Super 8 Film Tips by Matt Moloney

Hey everyone, it's Matt here again from FilterGrade and today we're going to be going over five quick tips for shooting Super 8 film. In this video we're going to be using the Canon 514XL Super 8 film camera. With this camera there's many different features. You can zoom in, there is a battery check and also a time slash length indicator to show where you're at with the film and you can also change the frames per second with this lever going from 9 or 18. And here you can see there's also a light switch where you can choose indoor or outdoor natural lighting.
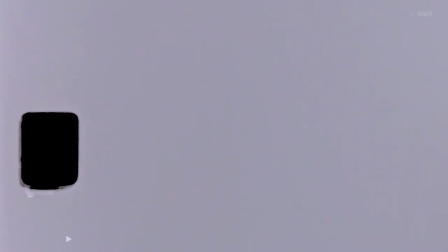So the first tip we're going to go over today is in regards to camera shake. When people start shooting Super 8 film or any film for that matter, they might not realize how much camera shake they will have when they're shooting. So our first tip is going to be to shoot with your elbows at your sides as opposed to shooting with your hands out so keep your elbows at your sides and this will help so that when you're looking through you'll be able to just keep your hands nice and steady rather than having them out where you might be you know jittery a little bit or if you're moving around and for some people they'll use that as kind of a way or a style that they shoot but if you're trying to get clean consistent looks I would 90% of the time or 100% of the time keep your elbows at your side while you're shooting so that you can get clean cuts no matter what you're filming basically
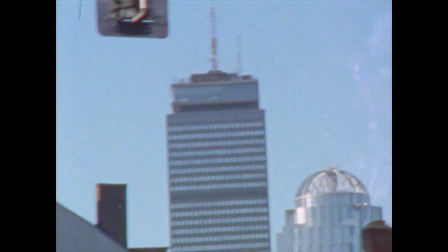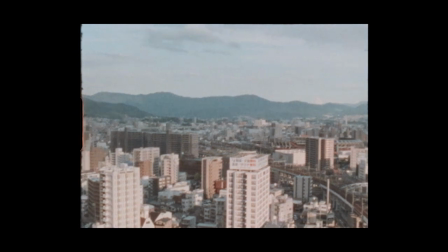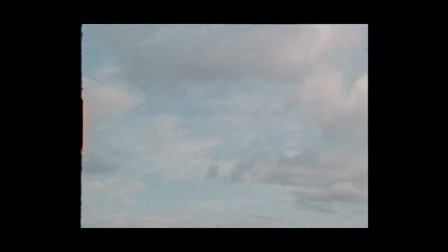okay so for the next tip this is kind of not just a super 8 tip but also a general photography tip it's always be wary of the distance from your camera to the subject especially when you're shooting film because it relies so much on the depth and when you're shooting super 8 film
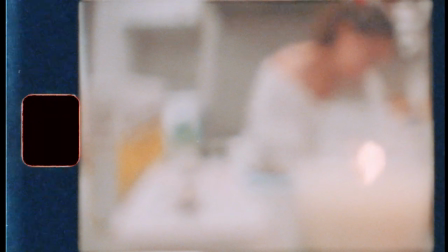153s
especially you don't want to waste any film while you're shooting for example people you don't want to be wasting film and accidentally focusing on
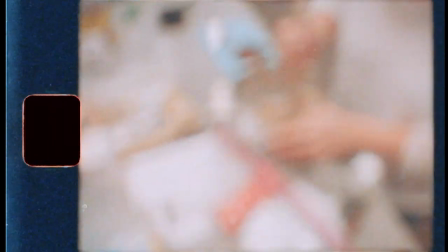162s
the background just because you're focused on what they're doing always be
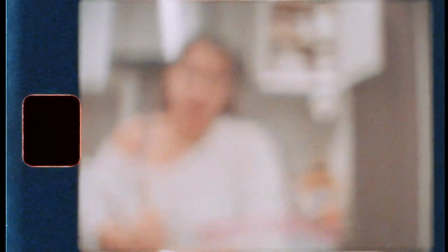166s
wary of where they are in the frame so that you know okay do I need to be
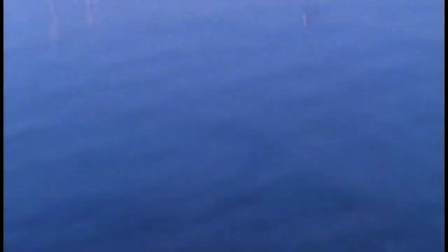171s
focusing way far or a little bit closer for that person so the third tip we're going to be going over today has to do with exposure for your Super 8 camera. When you're shooting video film, you have to be kind of thoughtful of, you know, if you're shooting way overexposed with video, you're going to get many, many frames that are overexposed.
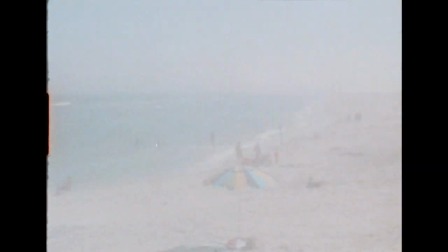195s
Whereas when you're shooting one single photo, it's just one photo that's overexposed.
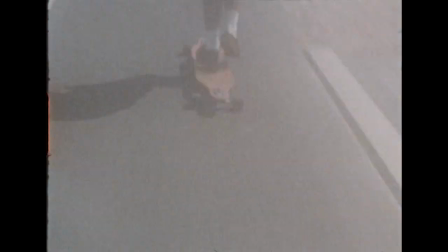200s
But when you're shooting multiple frames that are overexposed,
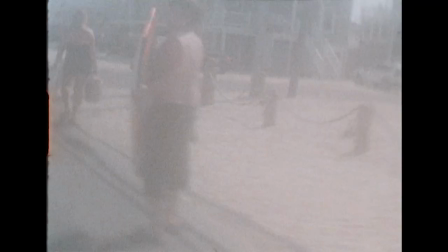203s
you kind of get a scene where it's maybe too white and there's just nothing there so one common common tip that I kind of follow is to always underexpose rather than
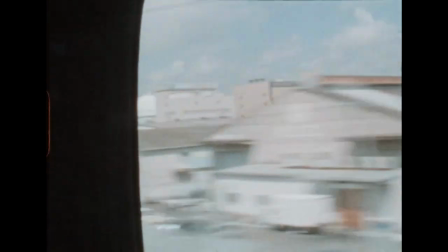216s
overexposing because when you underexpose with super 8 film you'll get a grainy kind
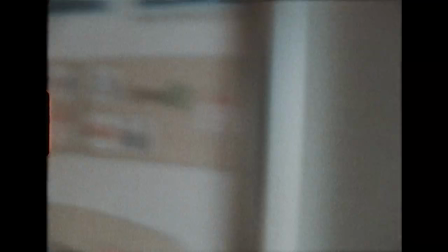221s
of grungy look but if you overexpose then you might not get anything at all so I tend to lean more towards underexposing when I'm shooting especially outside the next step we're going to be going over is kind of another general tip that you should use with any of your cameras,
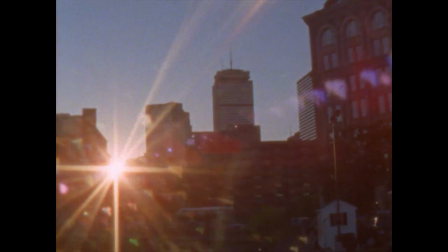238s
but especially when you're shooting Super 8 film, is to just use any additional settings that your camera might have to offer.